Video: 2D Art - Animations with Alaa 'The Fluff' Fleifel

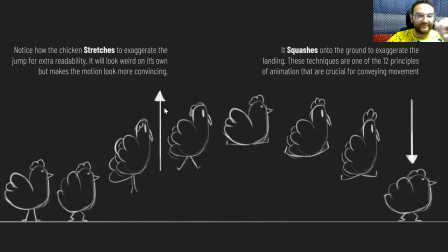I'll discuss هحكي عن هذا الموضوع من ناحية repurposing smears, repurposing frames towards the end. بس تجاوب على السؤال, one thing to keep in mind, and when the chicken is going upwards, the top part of its head is a flimsy skin.
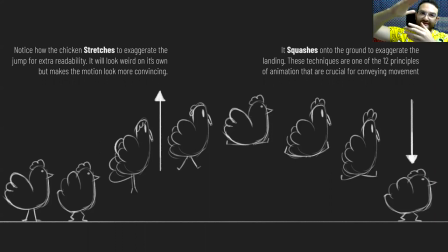So when it's going upwards, الجلد حينزل تحت مع الانر مع المومنتم. And when the chicken's landing downwards towards the ending frames, that part of its skin حينزل حيكون واقف طلوع هي وعم تنزل. So you do need to do some repurposing بهيدا من هالناحية.
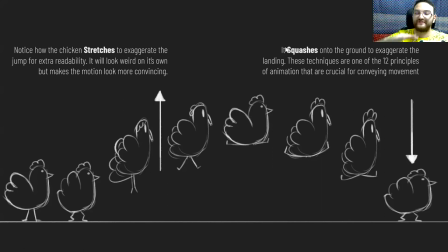And as the chicken lands, it squashes onto the ground كمان to exaggerate the landing. These techniques are one of the 12 principles of animation, and they're crucial for conveying movement.
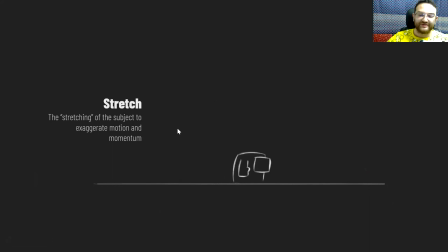So هوني, this is just a brief explanation. Stretch is the stretching of the subject to exaggerate motion and momentum. هيدي it's just a recap of the principle. And squash is the literal, again, squishing of the subject to exaggerate the impact or landing.
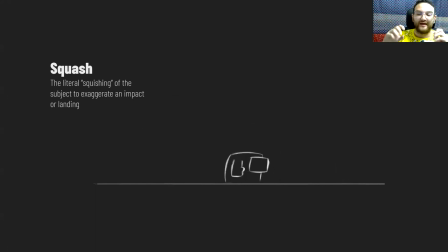وهول the principles, they're important to keep in mind, لأنه A, they really help out with conveying the motion, and B, they make the actual animation feel full of life. And
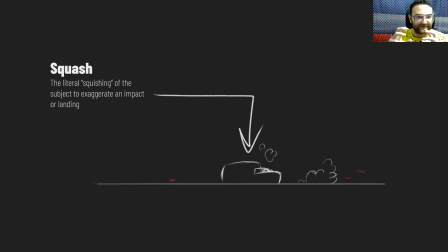خاصة if the animation is feeling stiff, adding those principles into your animation is incredibly useful.
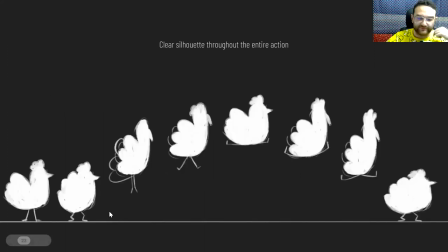بيبطل الكاركتر يحس stiff. So again, نطلع على السبرايتس of the jumps of the jump animation, and I try to maintain a clear silhouette throughout the entire action.
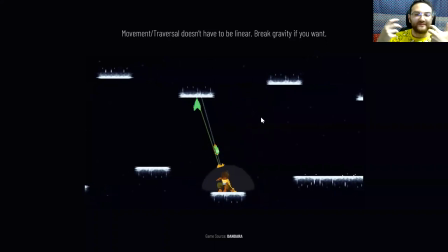بالنسبة للموفمنت and traversal, movement doesn't need to be a linear endeavor.
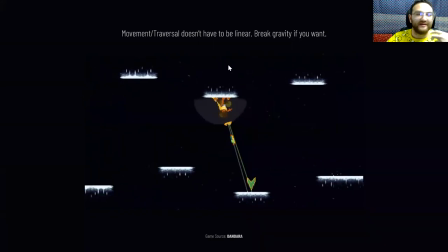Movement can be a core game mechanic.
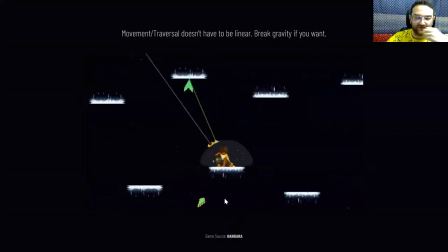The best example I could think of in this case is Dandara, where the movement is a core part of the gameplay.
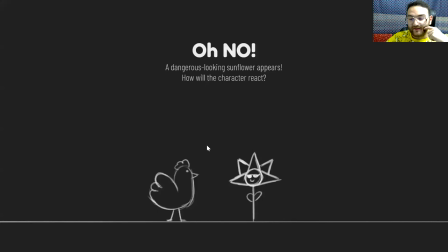Break gravity if you want. It's a video game. تسلوا قد ما بدكم. Oh, a dangerous sunflower appears. How will the chicken react? حنستكشف.
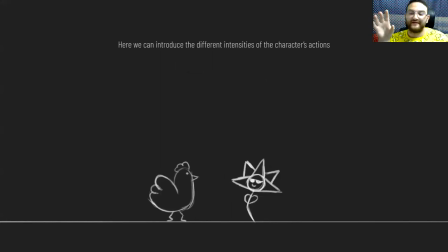So in this section, we're going to introduce different intensities of character actions. All right. So obviously, when you have a dangerous flower, the chicken needs to fight back. So حنبلش بي a basic clock attack. And تذكروا شو قلت عن readability of silhouettes.
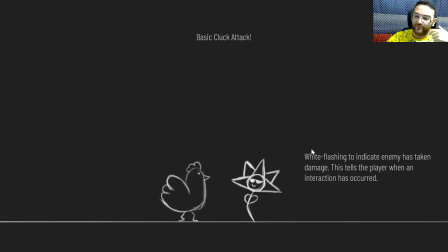So when the flower is attacked, you have white flashing to indicate the enemy has taken damage. So when you attack the flower, it flashes white. And this is one of the ways in which you can use effects to convey and you've interacted with an enemy.
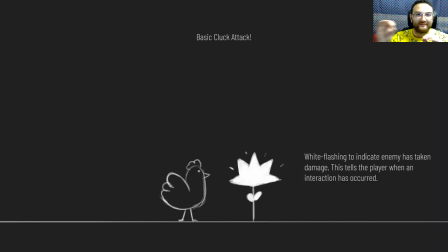So always communicating to the player, you know, you've actually done an interaction with a player, with an NPC or an enemy, conveys that interactability is taking place.
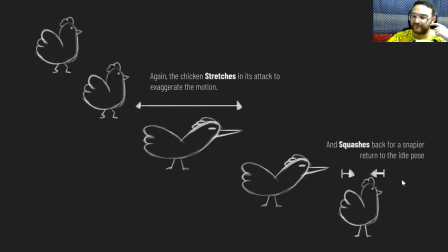So on بالنسبة للframes for the basic attack, again, the chicken stretches in its attack to exaggerate the motion. And when it's returning back into its idle pose, there's a slight squishing to have a snappier return to the idle pose.
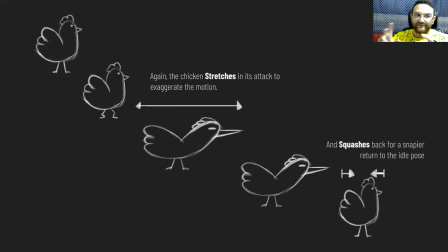أكيد هول عم نفوت in details, بس هول little details كتير بيساعدوا ليخلوا الأكشن تكون responsive and feel just right. And when you're designing something like a platformer or any game where you're controlling a character for a long period of time,
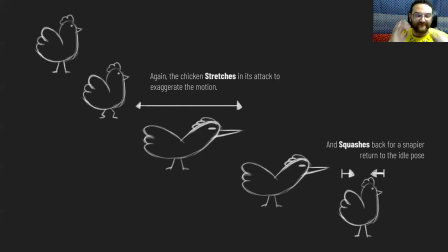the motion needs to be paid attention to its fine little details. Silhouettes.
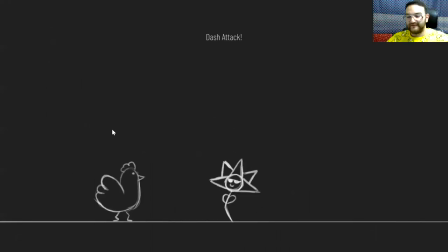Make sure your silhouettes are readable. Then attack is the dash attack.